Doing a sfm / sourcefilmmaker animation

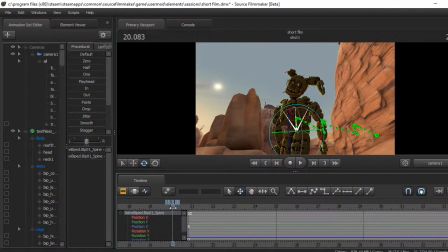[19:19]
As if he looks down at the camera. Just give it a creepy sort of vibe sort of thing.
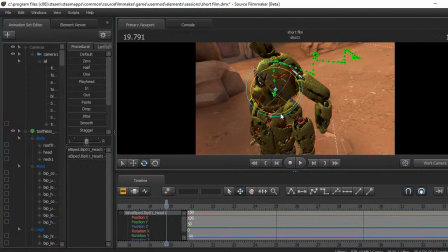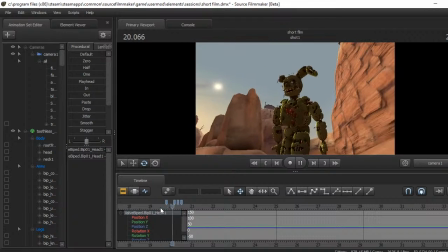[19:39]
Just like that, you've got him looking at the camera directly. So you've got a sort of like creepy vibe that you know that this isn't a good creature. You know it's not here to be a friend for you, it's here to destroy you.
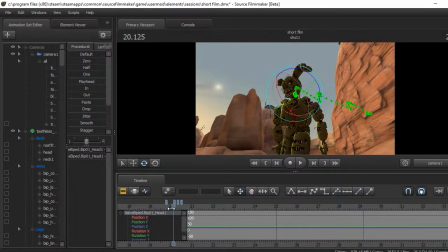[19:55]
So it's not long after this that we start the fight, the action fight.
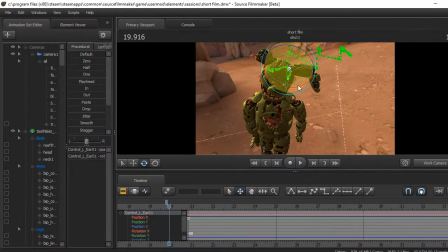[20:01]
But at the moment I'm just trying to make it look a bit more, a bit more real. So you'd have the ear flop and stuff, like, because if you've ever known, you know,
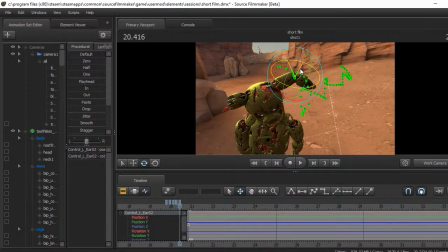[20:21]
things tend to flop around when moved sharply. So you've got an ear flop.
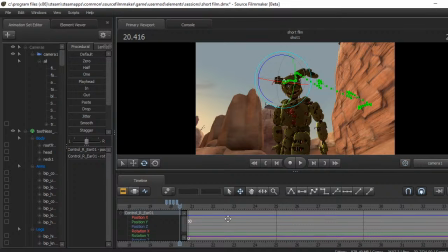[20:39]
Just like that, you've got a nice sequence, or a nice look, sort of thing. And then after this, obviously the camera will point back out to overview, and then he will look down at the creature again, and maybe even start attacking it.
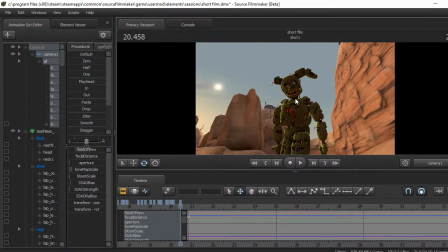[20:58]
So after that, obviously we're going to have the camera go up, like that.
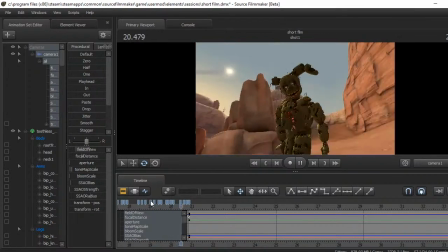[21:11]
Oh, wings. Oh, no, now that looks nice.
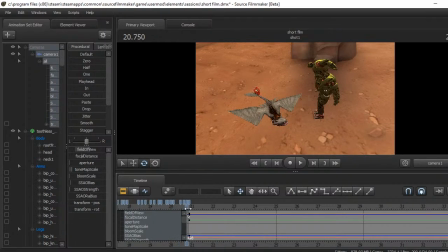[21:16]
I think that looks nice, because that follows. How did I do that? I don't know how I did that, but okay, I did that. That's just mesmerised me. I've never seen that happen before. I must have just did that accidentally.
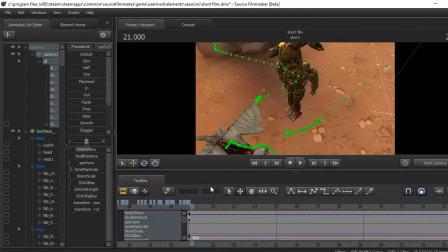[21:34]
And obviously during this time,
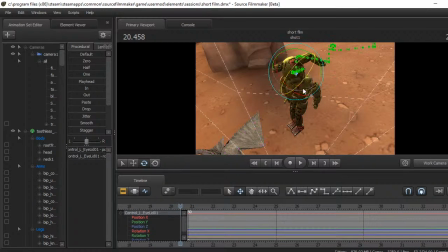[21:44]
we can have him look. He's gonna look at the camera and back at the creature.
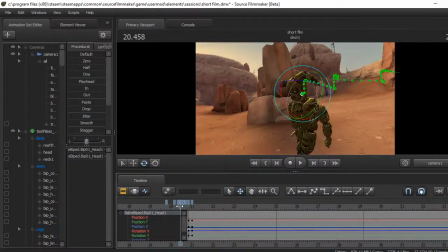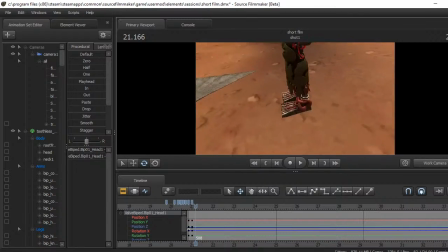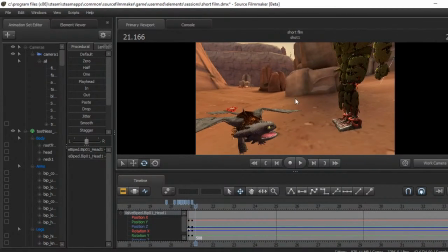[22:09]
And now this is where the fight starts to happen. This is I always struggle with things because the fights sort of aren't good, and trust me, I have done sort of fighting.
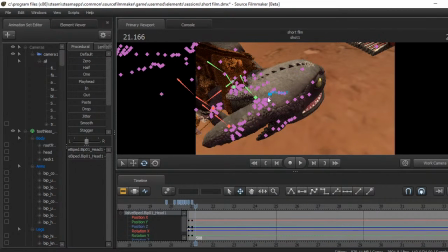[22:23]
I've tried to at least before. It is not something that's easy, and it's not something you learn easy.
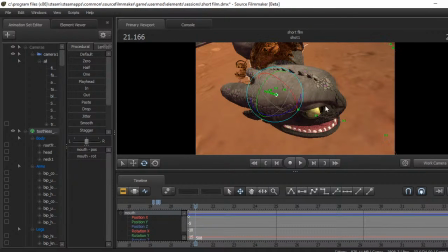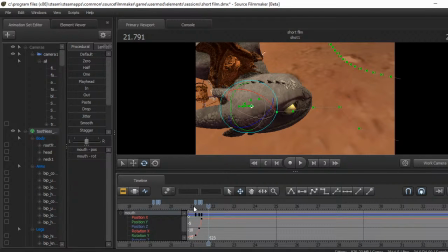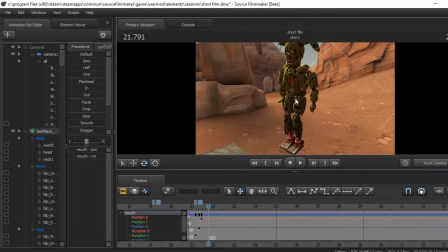[22:43]
So obviously you want the truck to start kicking him. And I've got the thing, in my brain, how would this work out? If something got kicked, would it just go, his head going up? Or would it actually stumble? Now a creature of this size, it would probably stumble. That's the most likeliest thing.
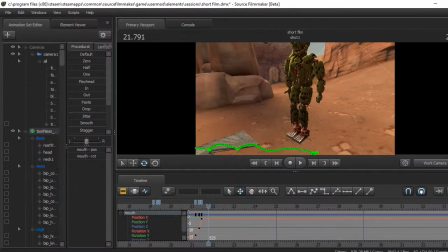[23:05]
That's the most likeliest thing of all of it. It would probably stumble, if you think of it.
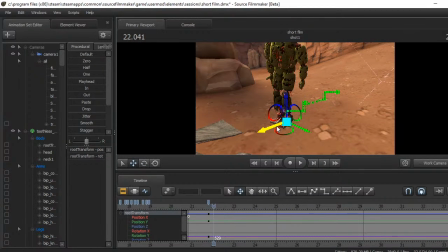[23:11]
Well, it wouldn't stay there, would it? So you want him to, like, crawl a bit, like that weird thing where you start crawling. Something like, you know, he just moves a bit. Scoots along.